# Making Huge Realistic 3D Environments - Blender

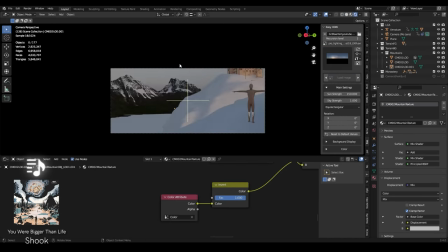For this scene I use a very simple HDRI daytime lighting setup i use easy hdri to increase the sun strength by multiple hundreds as
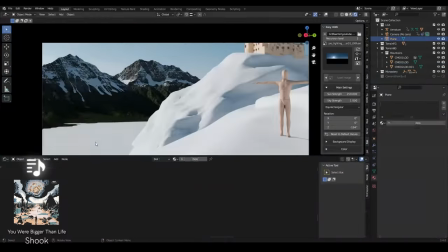hdri's often lack a very strong contrasty sun you could also add a sun object but for this scene i just found that increasing the sun strength worked just fine and also it also helps optimize your scene because you're using less light objects at this point i add in a lake
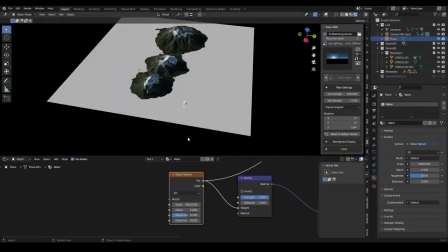just using a plane with a really simple water texture on it and after that i add an atmospheric haze for the atmospheric haze, these are the settings I use. I find that using a higher anastropi and a tiny bit of blue emission gives you the most realistic atmospheric haze results.
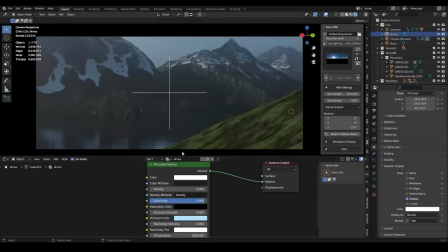This won't really look like fog or mist, but yeah, it looks more like the blue tint that you see in the distance.
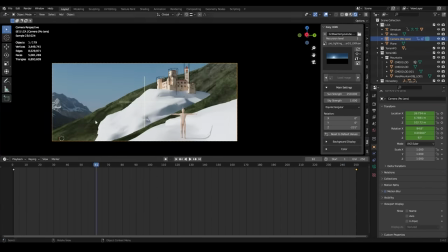Also using this setup I find is the most optimized for animations.
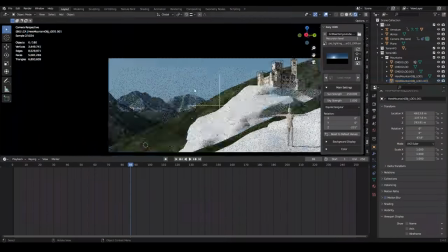Of course, you can make a way more realistic volumetric setup, but you have to think of your random times as well.
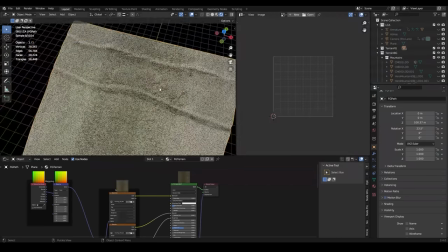I now add the texture for road it's a very simple tileable texture from quixel i just applied it and then uv mapped it correctly onto the plane i
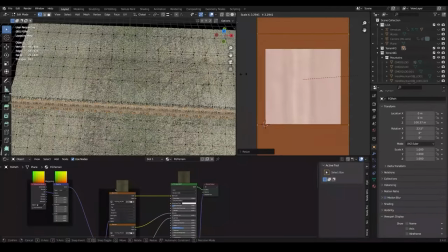will hide the seam between the two textures with scattered grass so i'm not too worried about it after that i will add my first real
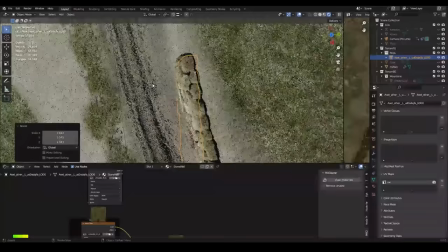object it's a stone wall from quixel i will just think that into the slope on the right hand side of the road i'm
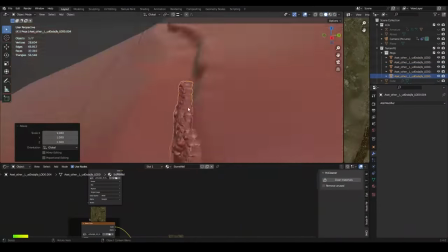kind of making it look like an old wall that's slowly being eroded over time before
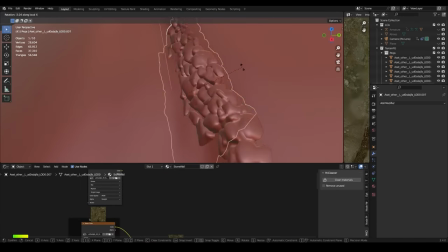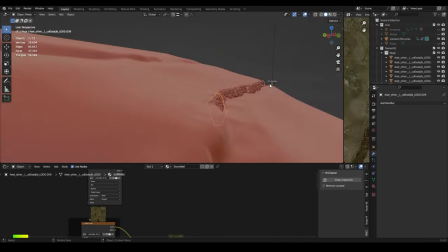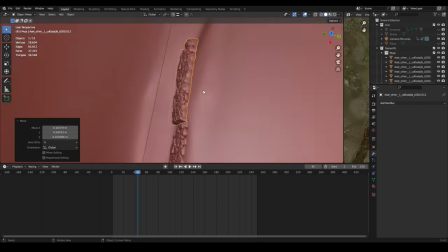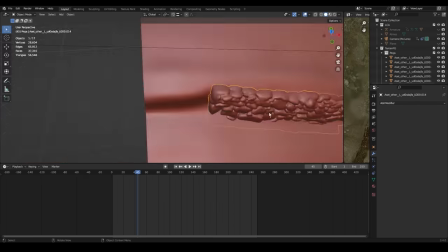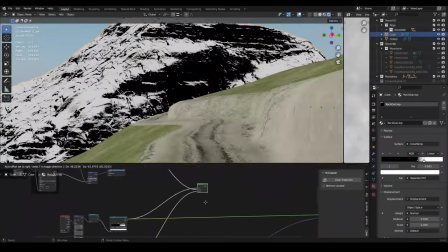i call it quits on this chapter i make sure to texture the cliff asset that the monastery is placed on and
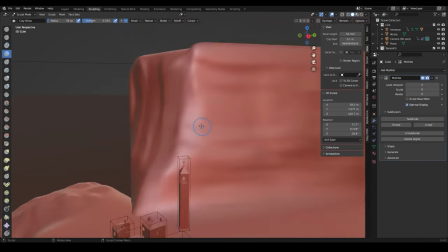then i sculpt one more cliff asset that will be placed behind the monastery i
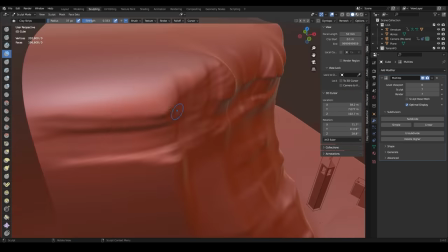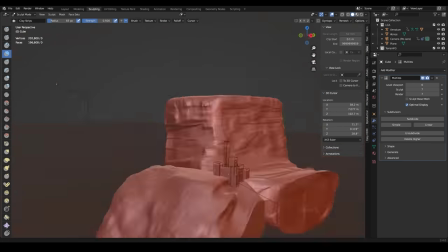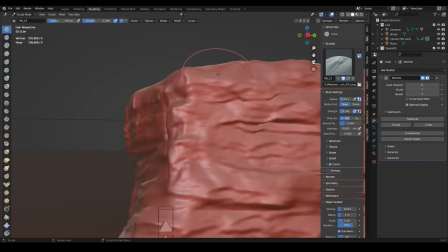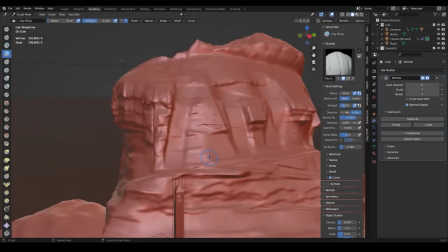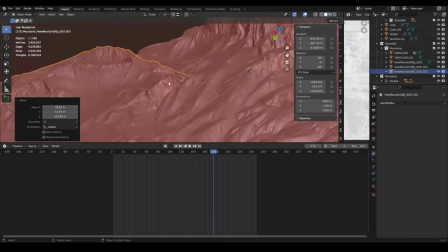also import one more classic mountain pack asset this time i'll just use a valley so i can have some ground near the lake that isn't just going straight
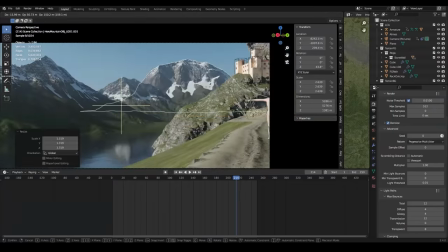from the mountain into the water and have some you know flat ground where i can place some more forest i can always change things later
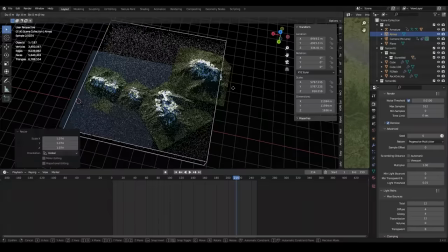but it's good enough to start scattering and kind of getting a look for what the actual scene will start looking like in the end um so
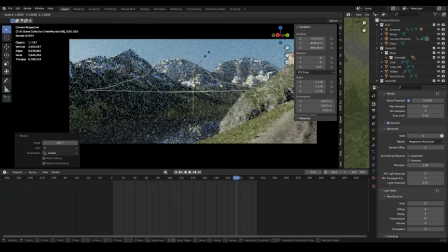yeah everything is very flexible while you're working so time to jump into the scattering i suppose all
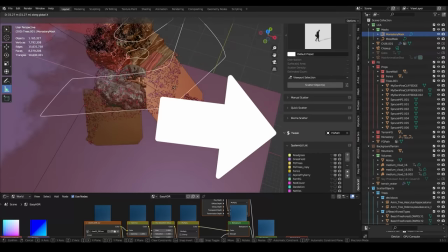right so for the scattering i use geoscatter geoscatter gives you insane levels of control to create intricate scenes with thousands if not
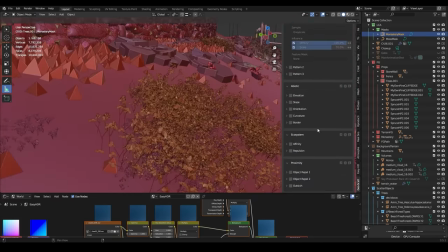millions of instances you have endless control to create custom biomes and a lot more if you are watching this or you have watched this and you really want to pick up
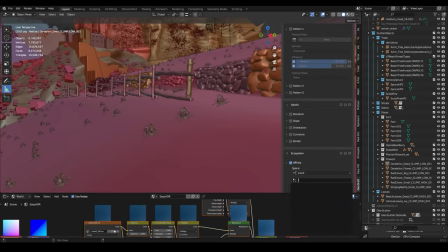geoscatter then make sure to use my referral link down below the The folks who developed this add-on saw
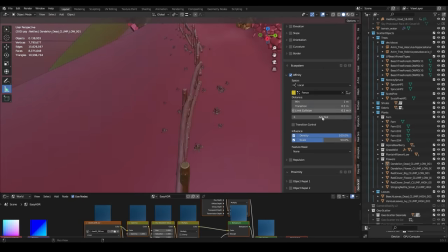my work and were kind enough to offer me a referral link to support my channel and future content surrounding scattering.
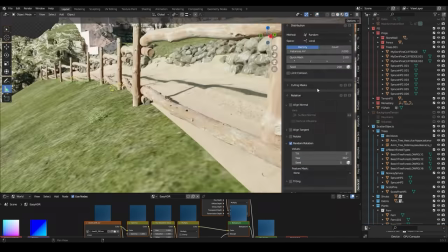So if you want to pick up an awesome add-on and support my channel, then definitely use the link below.
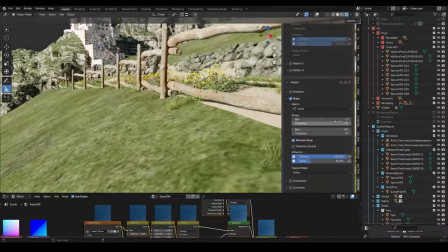In the future, I will also do other videos purely focusing on Geoscatter where I go through all the techniques
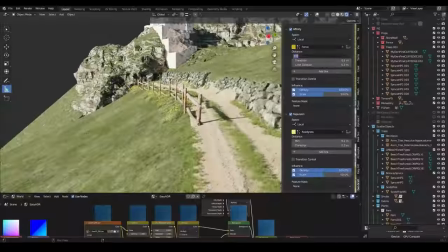and settings that you can use and what is optimized and what can maybe slow down your scenes.